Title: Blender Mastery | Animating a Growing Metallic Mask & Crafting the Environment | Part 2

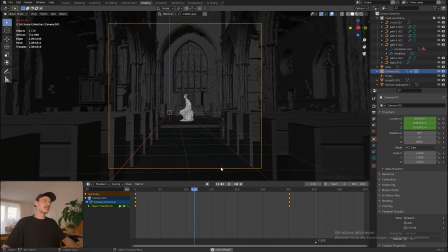(8:41)
you can see it looks already quite nice.
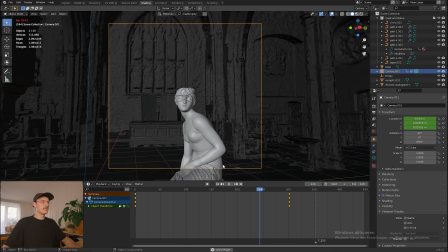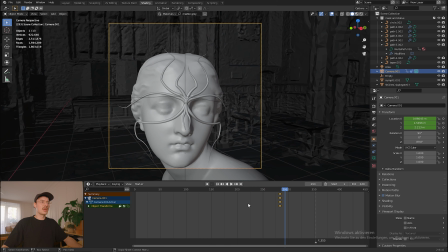(8:51)
What I want to change right now is the way it stops. I think it stops a little bit too fast. So I'm just going to change my workspace here and go into the graph editor. And for that, I'm just going to choose this keyframe here and drag it out a lot.
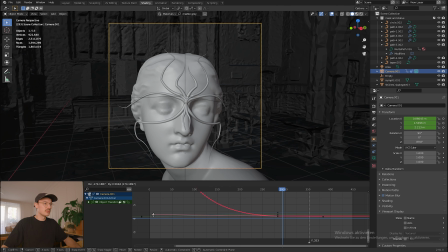(9:11)
So it will stop way smoother. If I go back now,
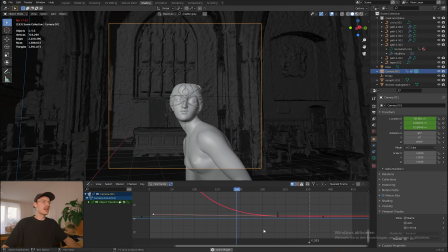(9:21)
you see it slows down way, way sooner and goes in very, very slowly.
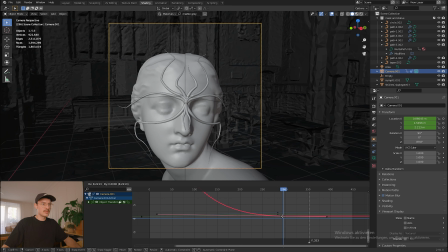(9:28)
Yes, this looks great. Maybe I will even offset the keyframe a little bit and pull on this some more.
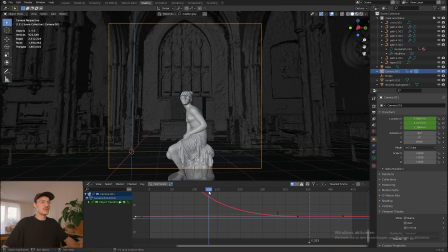(9:36)
What we need to do, of course, now is to offset the animation of our mask. For that, I'm just gonna go back into the timeline view, select all of my paths, press A to select all of the keyframes and then move them back a lot.
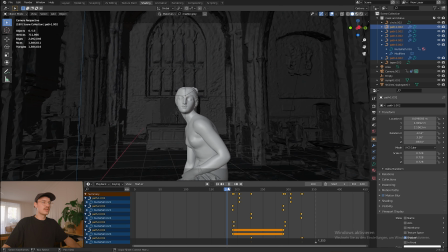(9:52)
I want the mask to only begin growing when we're right at the face.
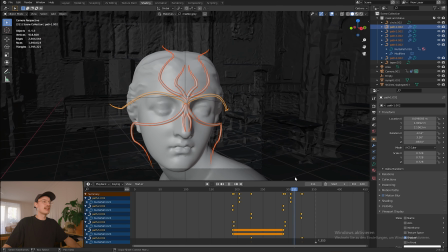(9:57)
So something like that. Yeah, I think this already looks quite nice.
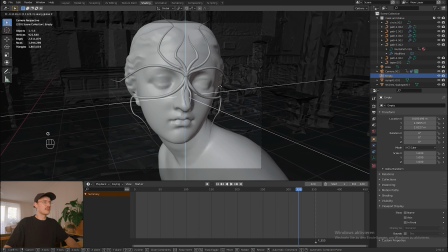(10:03)
I'm just gonna do some minor adjustments to the positioning of my empty and also my camera.
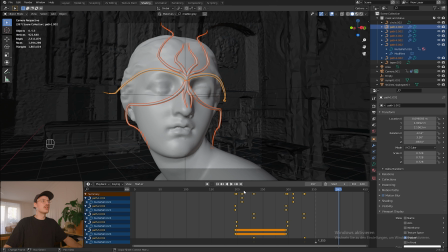(10:11)
All around, I'm quite happy with the animation. The next thing I need to do is work on the lighting.
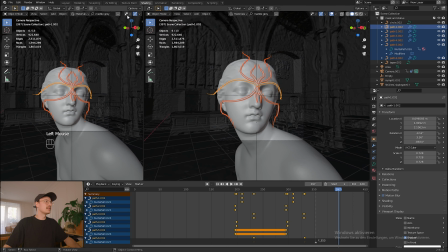(10:17)
For that, I'm just gonna open a new window and change the left one to the rendered view so I can always see how it looks.
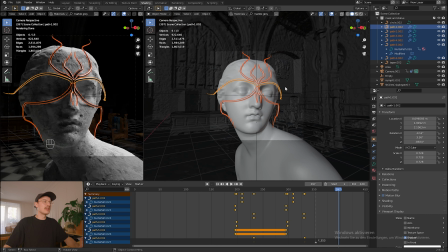(10:26)
Right now our lighting is quite boring and dull. I would like to have a little bit more of a dramatic lighting and also add some touches of color to give a little bit more of an aggressive mood.
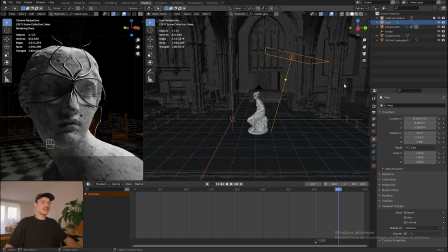(10:38)
I'm just gonna choose the light we created earlier and position it a little bit more above the head and make it smaller.
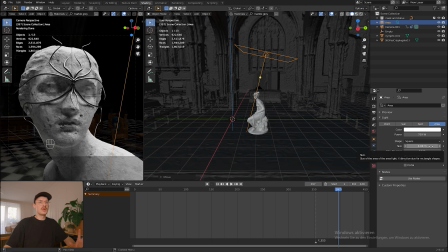(10:45)
A big light will be very soft and a very small light will cast very harsh shadows. You can see it if we decrease it. Our shadows are very hard.
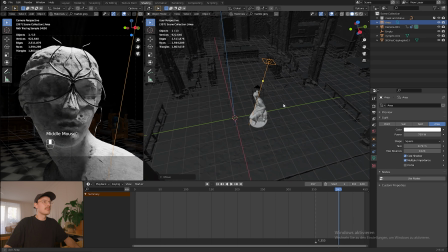(10:56)
I think that's a little bit too hard, so I'm gonna go with something in between. And I'm gonna move the light a little bit back.
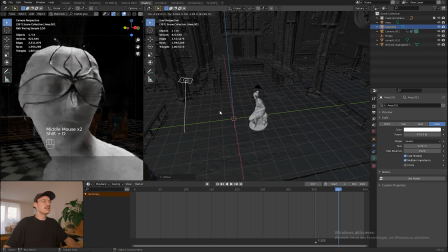(11:06)
And then I'm just gonna duplicate it with Shift D, move it to the side and change the color to red.
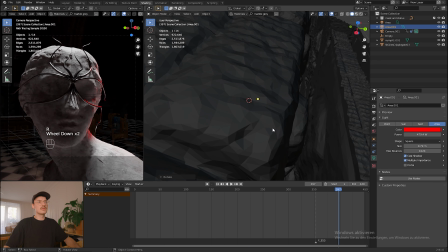(11:14)
Just do whatever feels right to you. There's no right or wrong, it just comes down to personal preference.
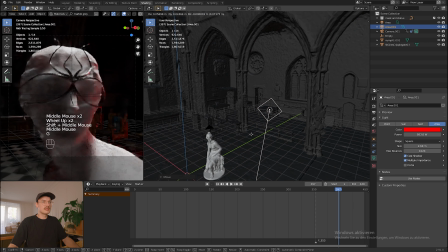(11:25)
Okay, I would like the light to be not too prominent. That's why I'm gonna put it to the side a little bit.
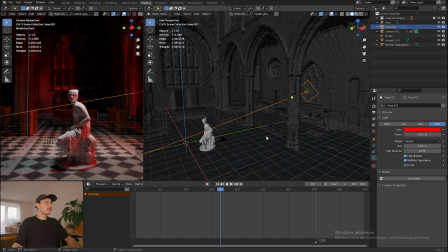(11:31)
What I think right now is that my top light has a little bit too much spill all around.
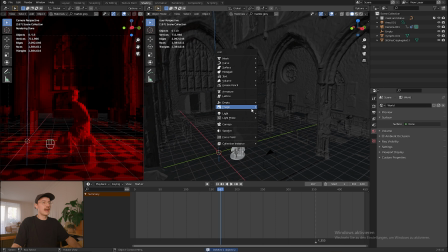(11:38)
I would like it to be more focused. I will just change it out with a spotlight.
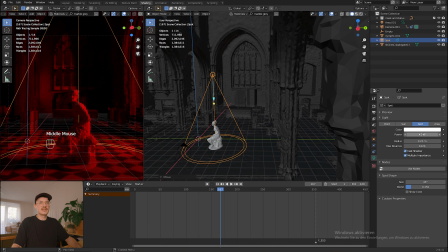(11:43)
Choose spot, then I'm gonna move it directly above my statue and increase the intensity.
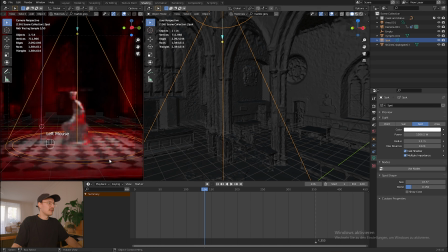(11:52)
What this allows me to do is focus the light only on this place right here. You see, before it was very wide and spread out, but I would like it to be very focused on the statue alone.
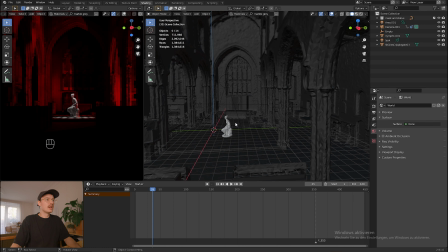(12:04)
I think I'm quite happy with how it looks overall. The only thing I'm gonna do is add a little bit of ambient light. For that, I'm gonna create another area light, move it up right underneath this roof of the church.
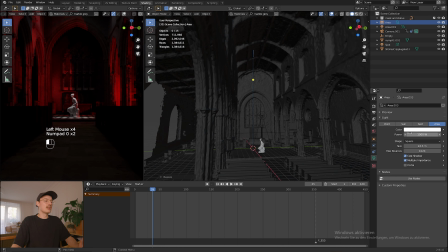(12:17)
Increase the scale some more. Okay. Like that, you can see it illuminates the floor a little bit. That's exactly what I want, that it's not completely black and you can see a little bit what's going on.
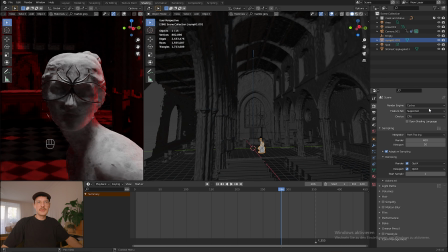(12:30)
Okay, let's go about the render settings. I'm gonna use cycles and GPU rendering. I'm also gonna be using optics denoiser and adaptive sampling. For my final render, I will need to try out different things. Maybe 250 frames are enough for the moment.